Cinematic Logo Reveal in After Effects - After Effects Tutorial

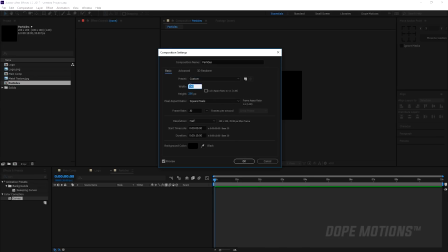Oh, we need to change the composition size to 960 by 540 because that is the size of our main comp.
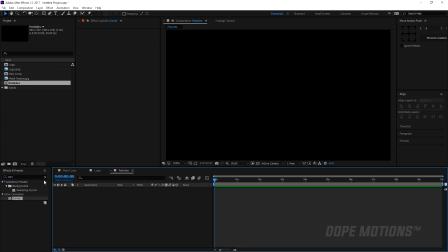Then I'm going to hit Ctrl Y on the keyboard to create a new solid and let's name this Particles.
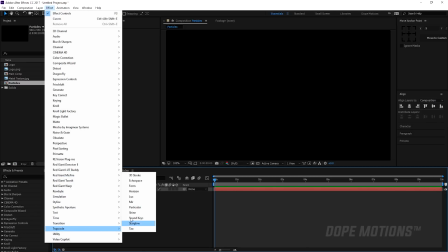Then go to Effect, Trapcode and Trapcode Particular. So there we have it really nice particles
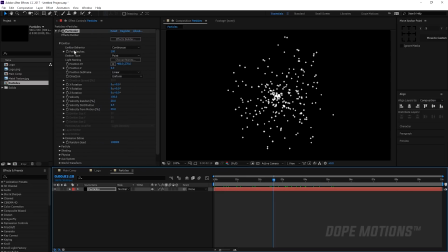Getting straight to it. I'm gonna bring down the particles per second to let's say 25 I need very little particles. I'm gonna set this to 25 then I'm gonna change the emitter type to box bring down the velocity to 30 maybe bring the velocity randomness to zero Distribution to zero and the motion to zero as well.
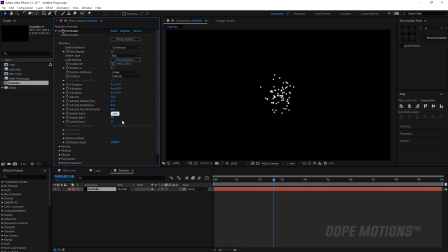Then I'm gonna increase the emitter size X to 1000 and y to 1000 as well so we have something like that let's
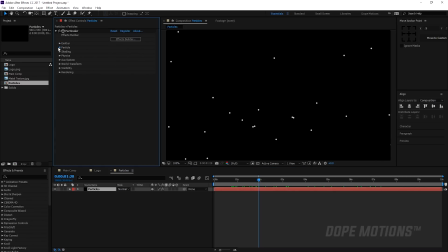go close this up then go to particle increase the life per second to five seconds and increase the speed of feather all the way up the size to around let's say two should look good then go to size randomness and i'm going to keep this at 20 or maybe 30 looks good then
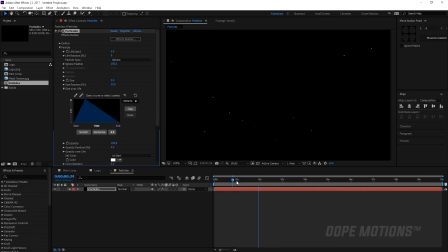go to size over life and i'm gonna select our preset like so it looks really nice kind of a snowy feel to it then let's go to opacity over life and select the same preset so
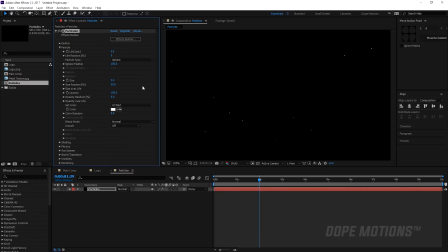particles you know are really nice and getting animated really smoothly then we need to go to the physics tab and the air tab and the turbulence field so now I'm gonna increase the effect position of the turbulence field to 150 so
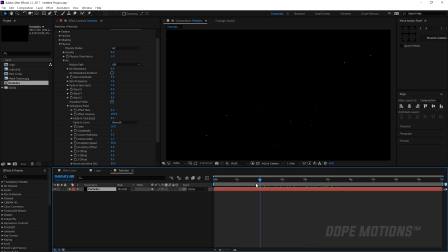we get this really nice randomness to this thing and then we need to increase the wind exposition to let's say 250 so it's going to give that really nice windy feel to our particles in one direction so now i can
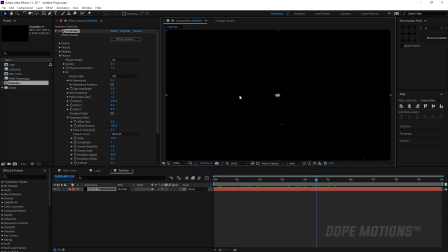just you know drag this just right over there and give a little bit of why when to maybe 15% like so and that is looking really nice yeah
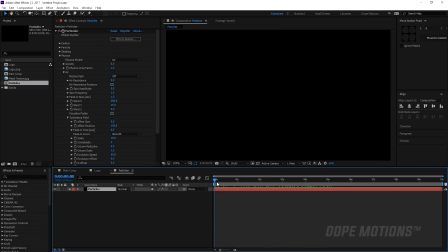that looks pretty good but not quite there yet so
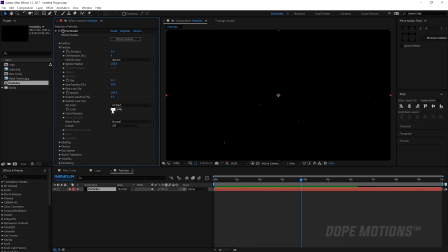now I'm gonna go into particles and change the color to something like a gray then
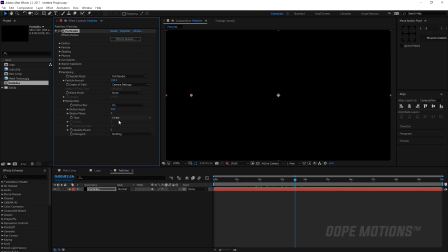I'm gonna go into render settings and motion blur and turn this on and increase the shutter angle to 700 and this is going to give that really nice and realistic looking particle feel to this thing as you can see it looks really natural right now now you can go and increase the particles
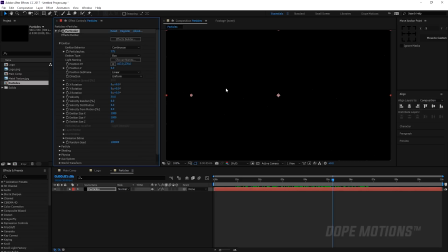if you want to and create some really nice and you know realistic looking more dense particles but i'm going to keep this at 25 because i want to keep it very subtle so let's drag in our particles comp into our main comp
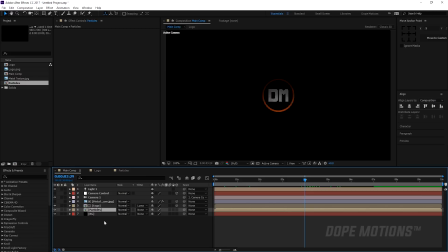so there we have it looks pretty nice so far so good now we can go ahead and enhance this thing by adding some optical players so